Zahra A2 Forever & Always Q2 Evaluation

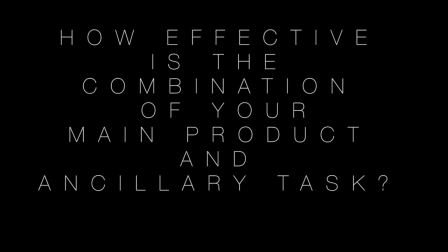How effective is the combination of your main product and ancillary task?
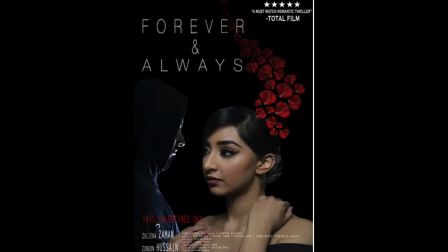For our media coursework, the group and I were required to make a movie trailer along with the ancillary task of creating a poster and a magazine cover.
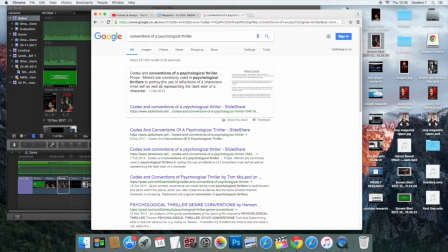Our genre is psychological thriller, therefore we looked at the conventions and key features that we could use as our main selling point amongst all three. We looked at our main characters and how they relate back to the genre.
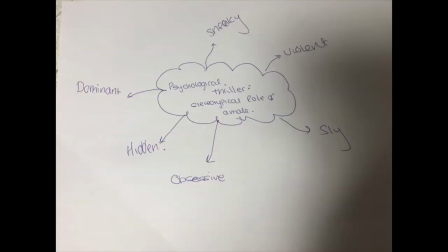In our teaser trailer, the protagonist is very dominant and obsessive, which is a stereotypical role of a male in psychological thrillers.
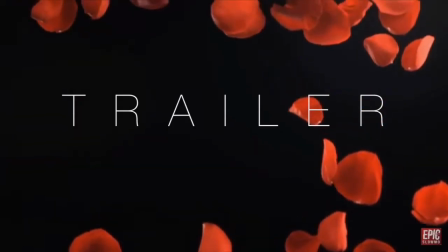We try to portray this role amongst all three of our products.
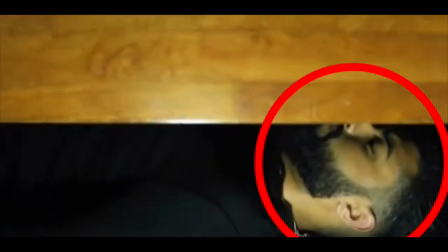For example, the teaser trailer shows various scenes where the protagonist is hidden behind the female or stalking her every move whilst trying to find ways to be near her without her knowing.
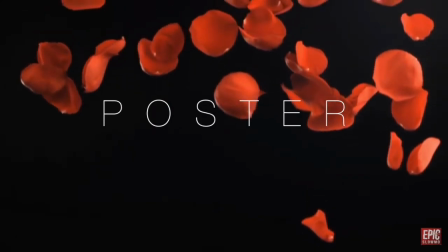This is something we recreated on the poster and magazine by placing the male in the back where the victim cannot see him.
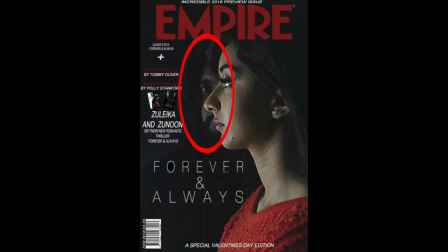To add some variation amongst the poster and magazine cover, we changed the way the victim looked.
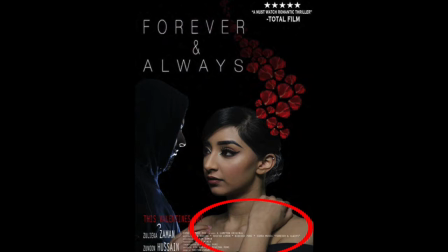For the poster, we had the victim bare skin to show purity and innocence against the situation.
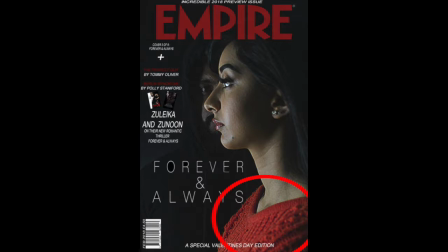However, for the magazine cover, we had the victim in a jumper. This is because we want to show the high levels of insecurity.
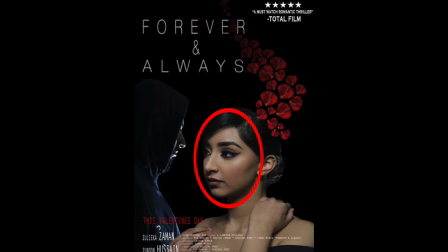We used facial expressions to relate both poster and magazine cover together by having a blank face which connotates for being lost. Another way of combining all three of our products together is through text and the font we used.
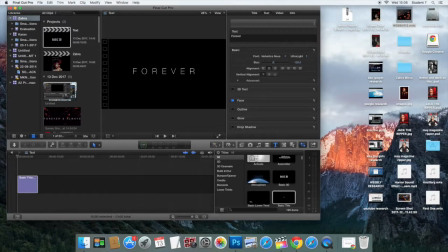The title used in all three products has been made by a font called Minimal on Final Cut Pro.
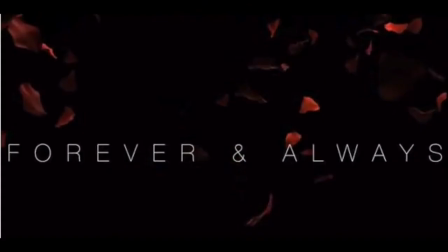We use this font amongst all three products because it would make it easier for the audience to identify our package.
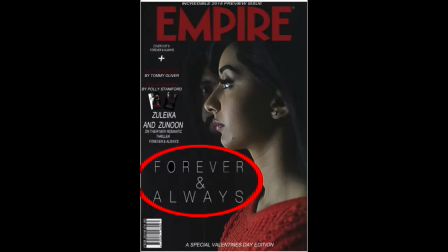Also, we use this font for the trailer because it was simple yet bold and easy to read. An effective combination of all three products is shown through the colour scheme.
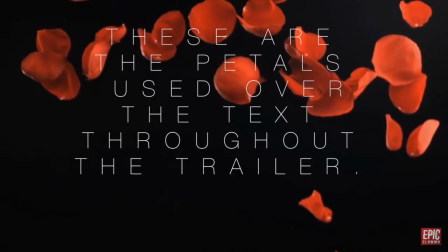In the trailer, we have used red petals falling over the text as it relates back to the rose that the protagonist gives to the victim.
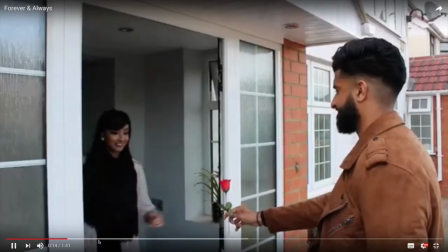Also, we wanted to use the petals amongst the other two products as it's repeated in the trailer.
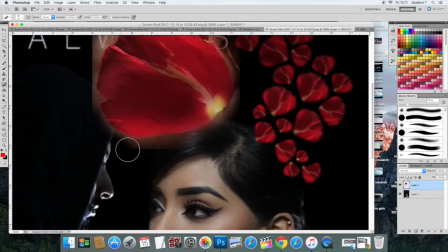For the poster, we have rose petals shattering at the back of her head, which links the genre of psychological thriller,
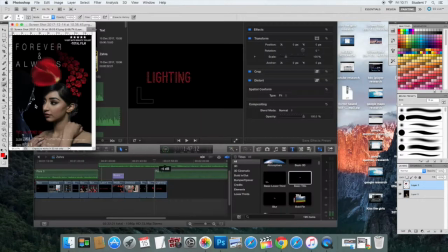as the victim is not mentally okay and everything in her life is drifting apart like the petals.
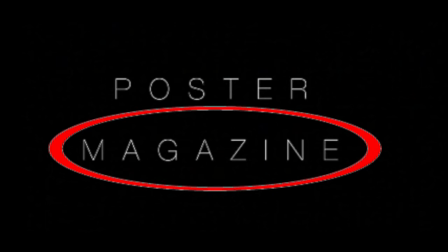However, as there was a lot going on with the magazine cover, we were not able to use rose petals. Instead, we changed the colour of the victim's jumper.
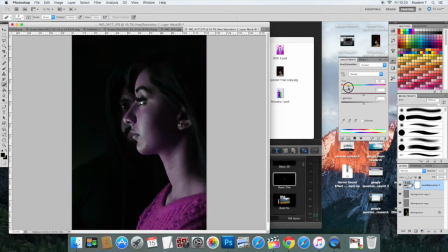This was done by selecting the jumper on Photoshop, which was originally yellow, and using a hue colour tool to change it to a red that's similar to the petals.
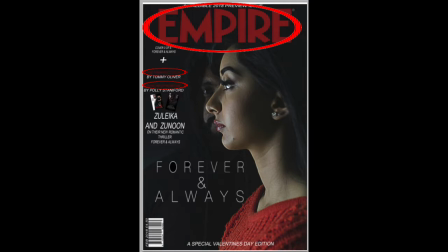We also changed some of the text on the magazine cover to a similar colour. All three products have a black background with white text.
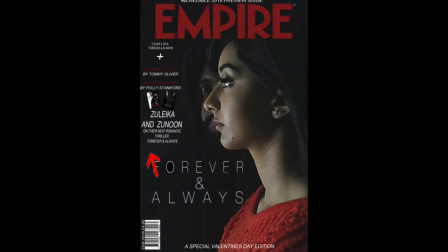This is because black connotates with evil and obsession, which is what psychological thrillers are all about. Lighting also played an important role when it came to creating an effective combination of all three products. This is because the trailer was mainly shot with low-key lighting to emphasize the bad moments over the good,
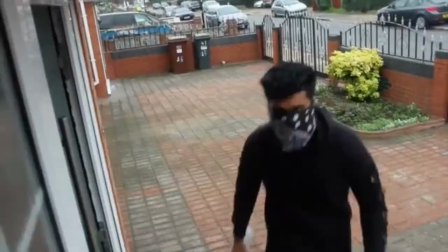and it shows suspicion and obsession, which are conventions of a psychological thriller.
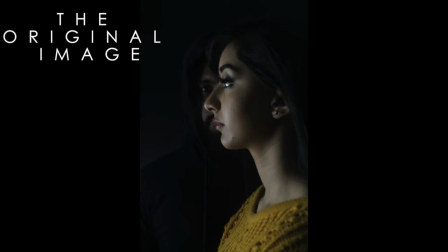Due to this, we kept the lighting low-key for the poster and magazine cover and shot the actors against a black background,
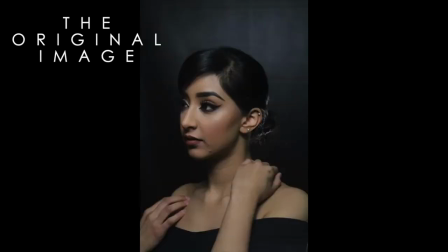which also seemed to work better with our genre as it has a dark storyline.
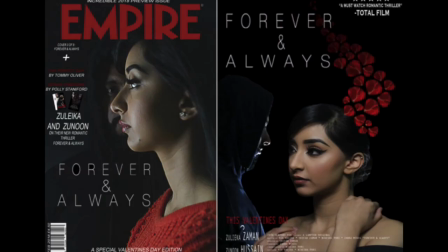This made it easier for the audience to point at our product combination as we use the same lighting format amongst all three products.